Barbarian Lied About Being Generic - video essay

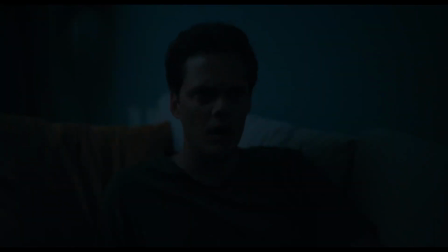(0:00)
I'ma be real with you. When it comes to horror movies, I'm a bit of a wimp. I like them, I just have a hard time sitting through them,
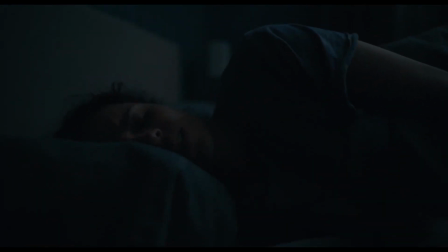(0:10)
especially when it comes to home invasion stuff, so I don't see many movies of the genre in theaters.
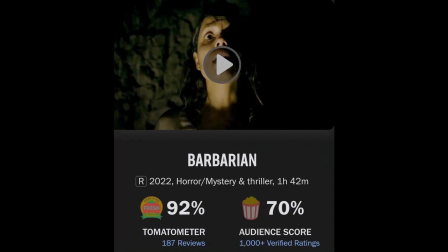(0:18)
Unless I hear really good things about the movie, or if I already like the director,
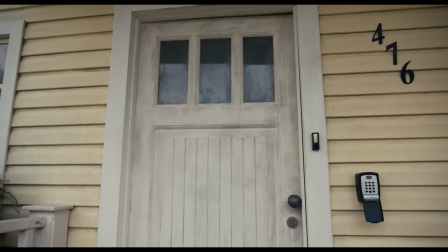(0:24)
I normally won't be going out of my way to see these movies. Of course, in October, it's kind of hard to avoid them.
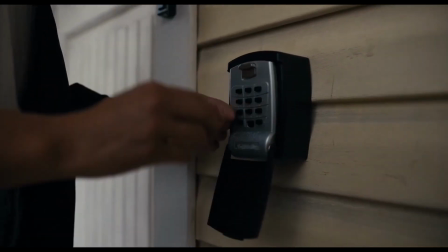(0:33)
Because Halloween is coming up, studios launch horror movie after horror movie at us, no matter how generic it may seem.
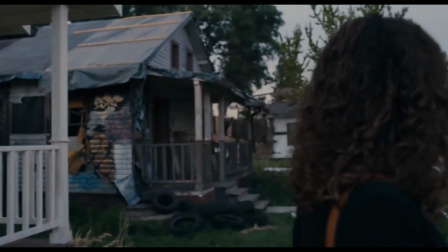(0:42)
Based off the trailers, Barbarian seemed like it was one of those generic Halloween releases.
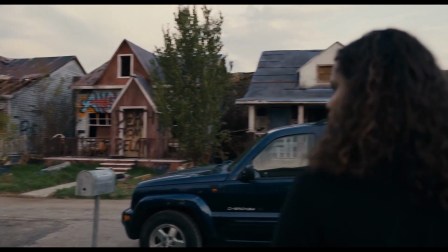(0:48)
A movie I expected nothing of. A movie I would normally skip.
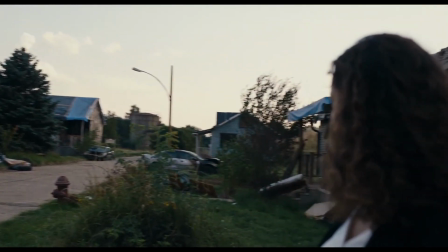(0:53)
A movie I was going to skip. But then, a friend whose opinion about movies tends to be based,
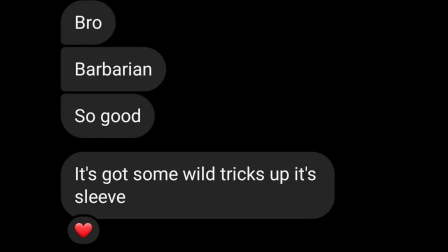(1:01)
something I can't say about most of my friends, sent me this. Barbarian suddenly had my attention.
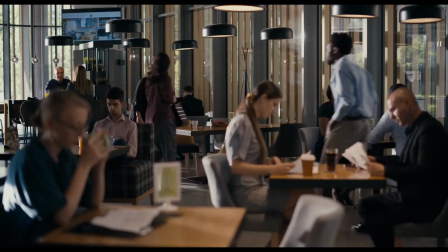(1:08)
So, I went to see it with a friend who was also looking to see a horror movie.
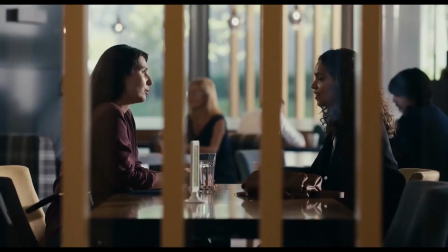(1:13)
And it was nothing like I expected. The trailers lied.
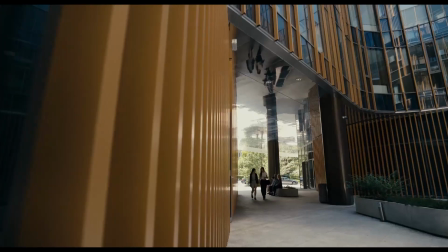(1:19)
And this was the best thing they could do. Now, before I continue, I will discuss spoilers from here on out, so if you haven't seen the movie, stop here and do that.
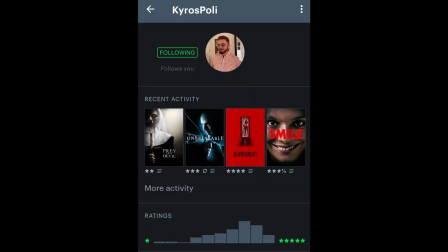(1:32)
Also, check out my friend's Letterboxd. It should be on screen right now, and in the description.
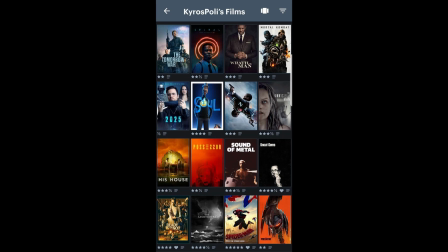(1:39)
He writes some great and in-depth reviews for movies of many different genres.
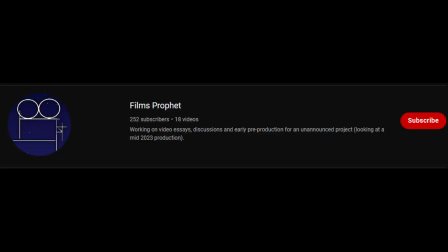(1:44)
While you're at it, I put a lot of work into these, so if you like my stuff, please subscribe.
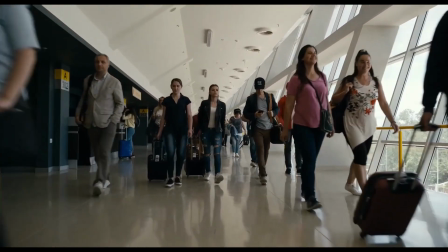(1:50)
The support means a lot. As I said, the Barbarian trailers are generic, but that's on purpose.
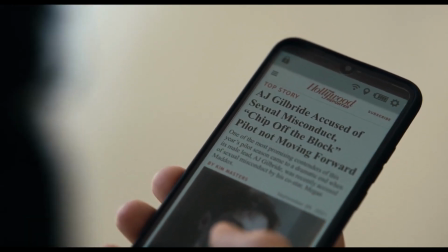(1:59)
These trailers want you to feel like you know exactly what you'll get from the movie.
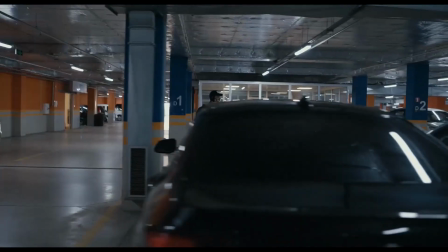(2:04)
Now, I don't know if it was the company that edited the trailers that chose to do this,
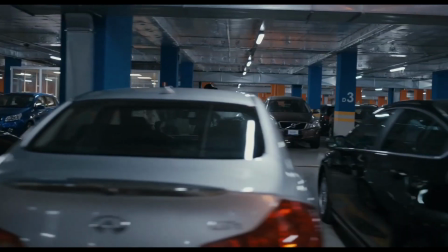(2:09)
or if it was the studio behind the movie that avoided sending them any footage which would imply otherwise,
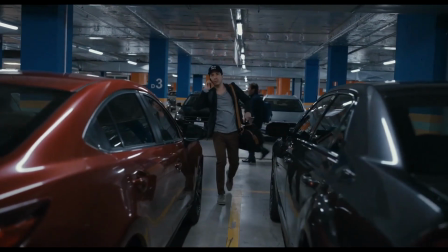(2:15)
but this works really well.
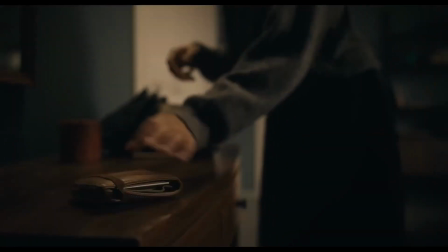(2:19)
The trailer starts off looking like a bit of a romantic comedy, until Keith, Bill Skarsgård's character, starts acting weird. This leads Tess to investigate the home and find a hidden basement.
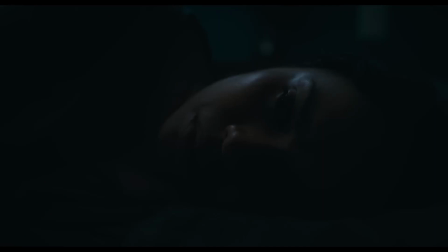(2:33)
Keith seemingly reveals himself as the villain of the movie and we see a montage of
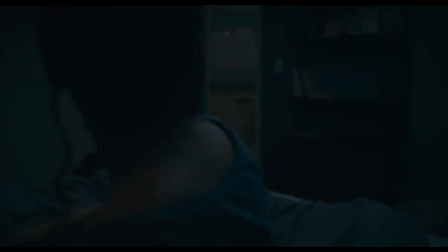(2:39)
Tess and someone else exploring and trying to escape this dungeon.
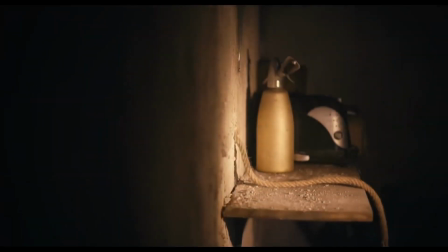(2:45)
Obviously, this twist in the trailer doesn't work too well. It pretty much only played before horror movies and theaters,
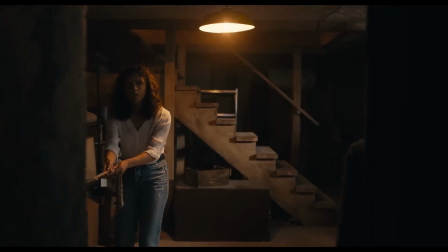(2:54)
so you know it will also be a horror movie and online you see the title,
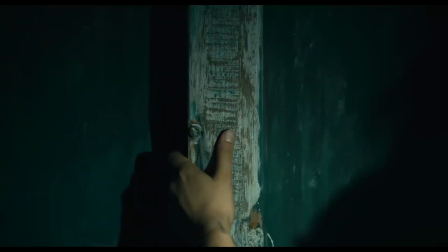(3:00)
which is decidedly not the title of a romantic comedy.
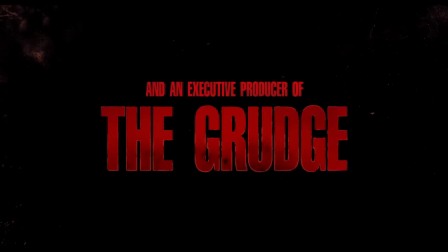(3:05)
But there being a twist in the trailer works because it makes it seem like that's the movie's big thing,
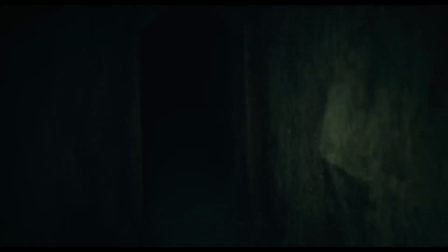(3:14)
misleading you with a false romance only to have the potential love interest be some kind of twisted killer. And the first act of the movie pretty much follows the trailer's structure.
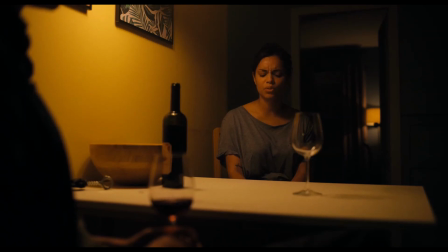(3:26)
Tess meets Keith because of a mishap with Airbnb, which double-booked the location.
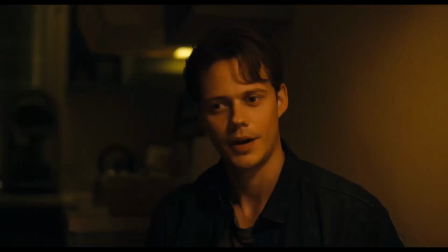(3:32)
Keith comes off as a bit awkward, but overall, he's rather thoughtful and charming.
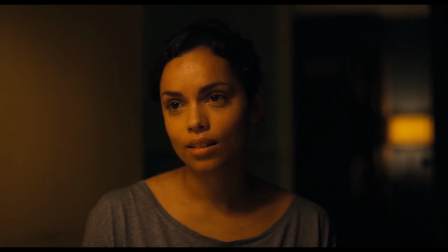(3:38)
He takes all the steps necessary to make sure she feels both safe and comfortable, and they end up having a lot in common.
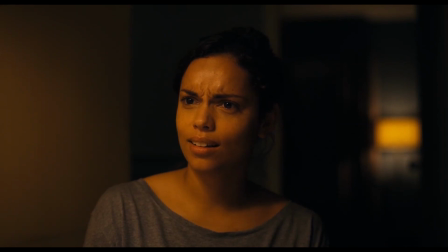(3:46)
Despite this, because you, as a moviegoer, know you're watching a horror movie, and probably saw the trailer,
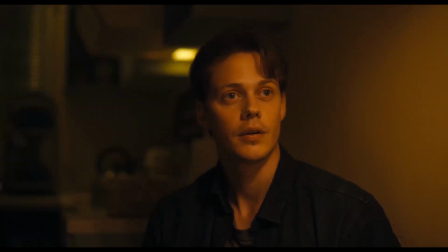(3:53)
you take all of Keith's awkward moments as signs that he is definitely up to something.